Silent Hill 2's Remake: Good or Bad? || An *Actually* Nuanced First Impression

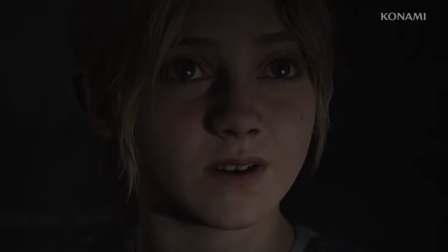What? uh we'll get back to the scene our special place
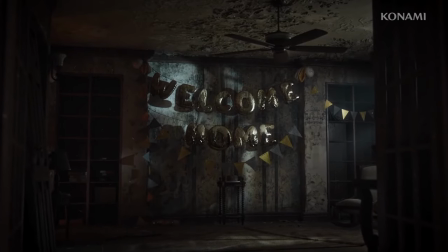what could she mean this whole town was our special place you promised you'd take me there again someday
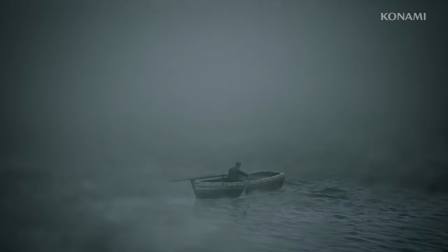but you never did i got a letter the
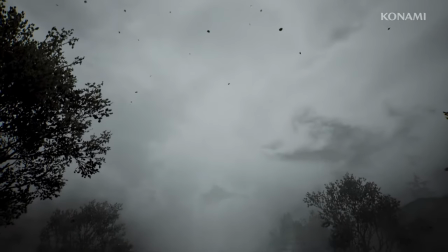name on the envelope said mary
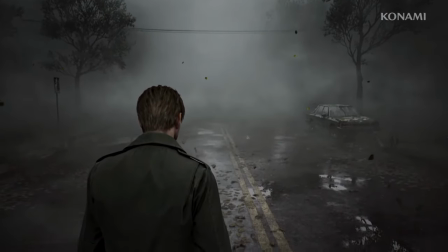Mary. Mary died of that damn disease three years ago. Is she really alive?
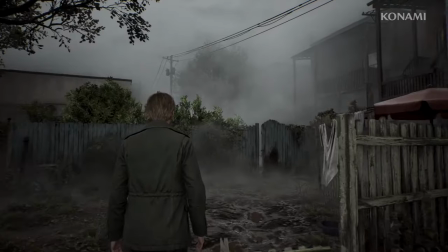The voice acting in the opening really took me by surprise at how good it was.
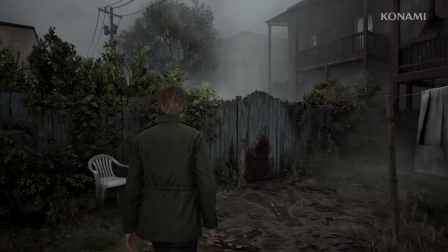I didn't think they could do it.
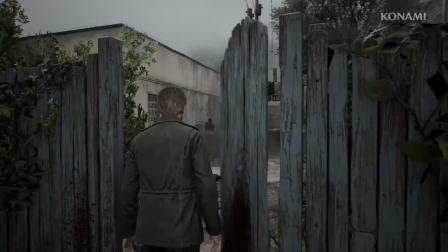Some of the pauses have been taken out, which may be for the trailer edit, but it's important that James does these kinds of pauses to emphasize his confusion.
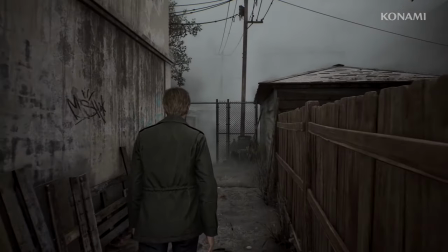The voice acting does go a bit weird in that Hollywood safe style voice acting, and away from an awkward,
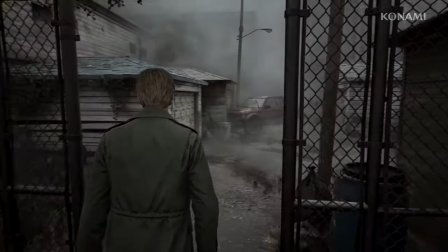real person who's mentally shook in that dreamlike Lynchian way, regardless of the intentionality.
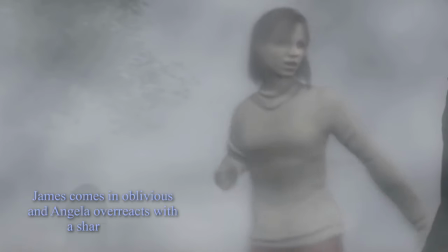Excuse me, I... Oh, I... I...
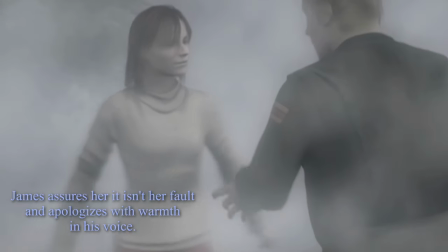I was just... No, it's okay. I didn't mean to scare you. I'm kind of lost.
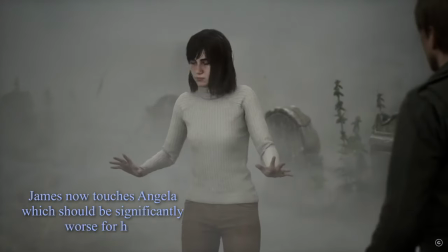Excuse me. I'm sorry. I was just...
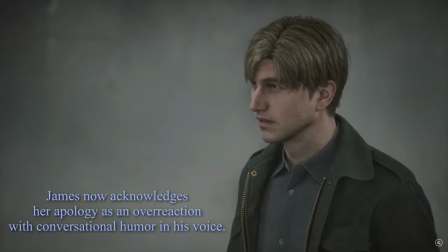It's okay. I didn't mean to scare you. I'm kind of lost.
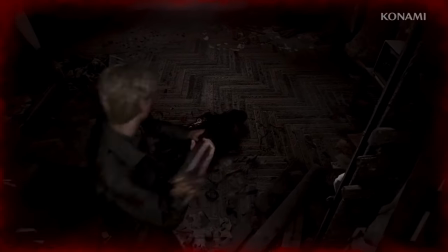Blood now makes sound when it didn't in the original. nor does it in real life silent
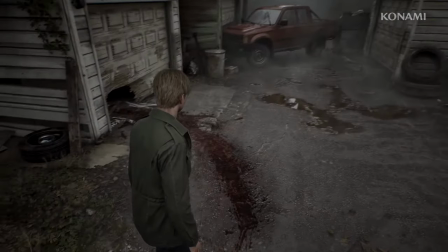bleeding has always been very eerie to me and now it feels kind of tacky and Sam Raimi ish even
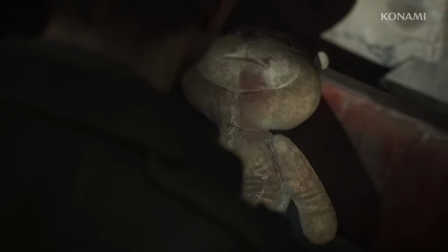the stuffed bear or James finger I guess makes a weird squishy noise when he pricks his finger on the bent needle
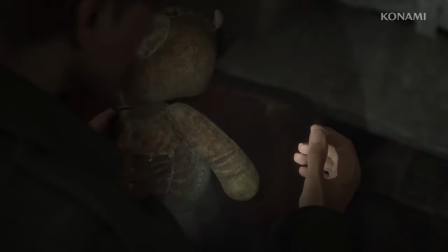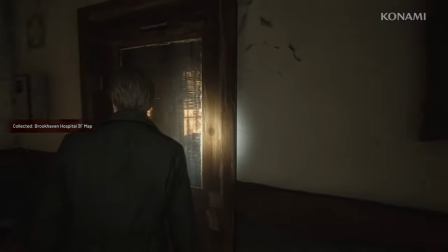even the ambient room track is constantly playing something now
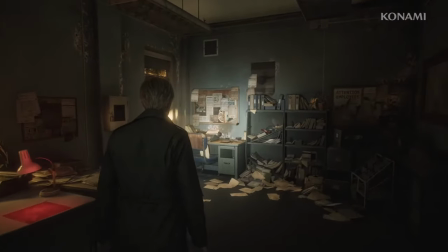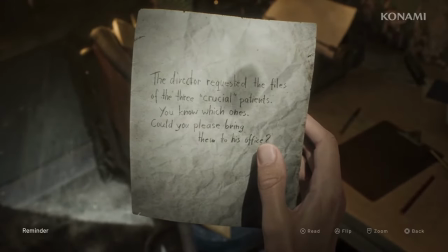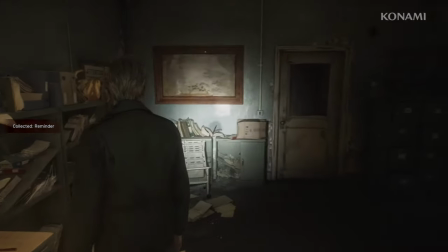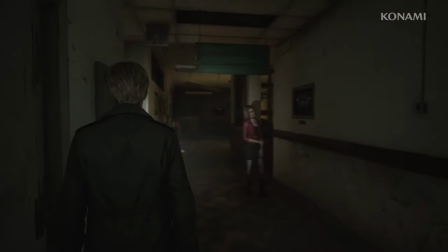it's possible that this is just for the trailer but it does feel like this will the case throughout the game if the trailer is accurately depicting the final release.
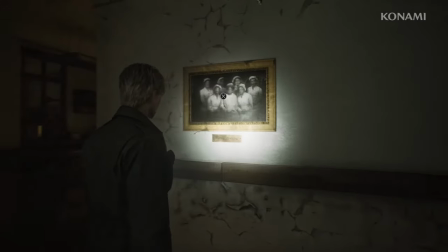But what really bothers me is the same thing that bothered me with Resident Evil 7. Characters constantly talking.
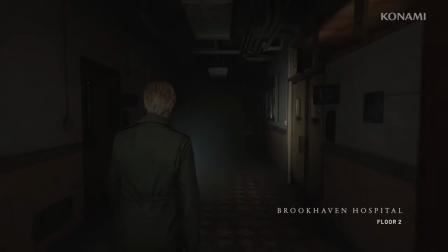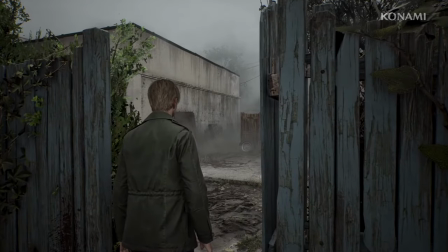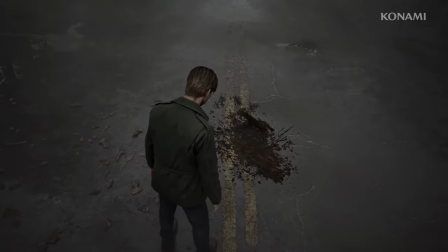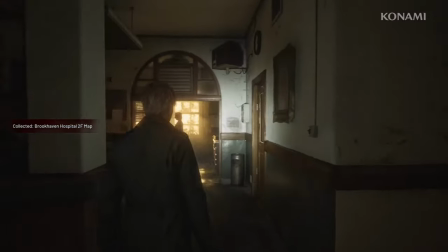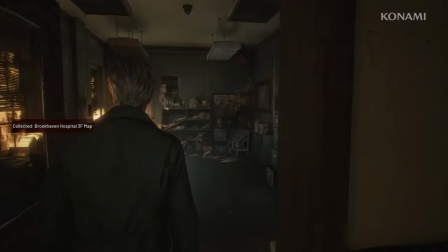Not anymore. And when she's in a different room, Any noise I hear, I'll assume is heard, not someone or something out in the dark.
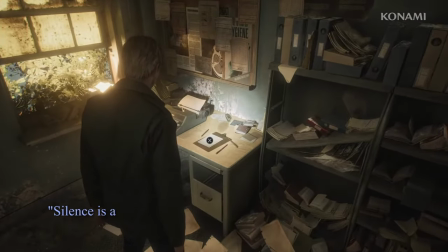Akira Yamaoka once famously said, Silence is also a sound. So, where is it?
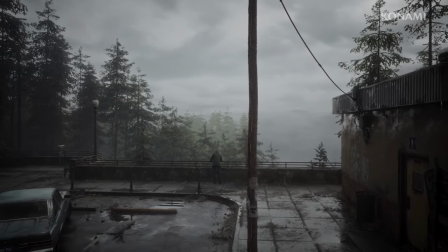Here we go, this is what I'm talking about. The town looks absolutely amazing,
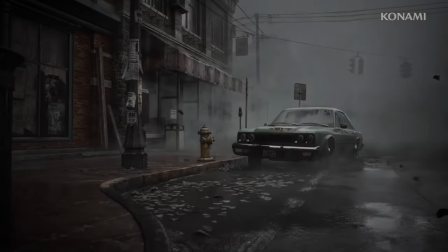and does actually capture the exact feel and architecture of the original game while reinventing it a little.
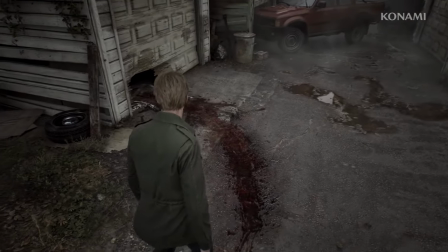The town's locales seem to be completely unchanged. even this bloody crawl space which is completely new is reminiscent of Silent Hill 1's bloody garage doors
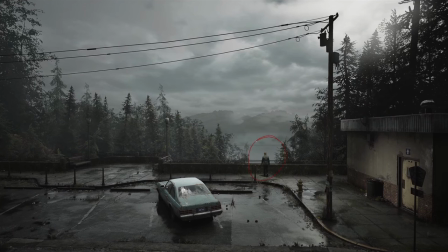I mean look at this shot of the overlook from the top of the game every single element focuses on James using the negative space of the lake before him for contrast or else blocks and redirects the eyes towards him it doesn't matter that he's small in the frame he's still highlighted with
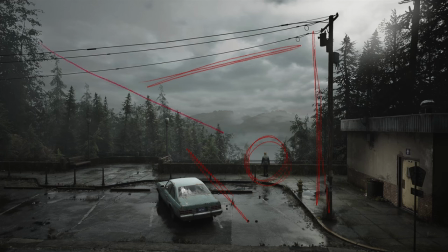better contrast and doesn't get lost in the more detailed elements of the forest surrounding Toluca even the tree lines point straight to him.
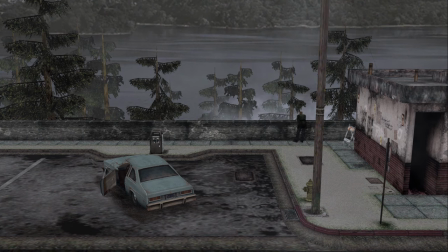This is brilliant stuff and direct improvement over the original hands down. I am wondering about how large the hospital looks.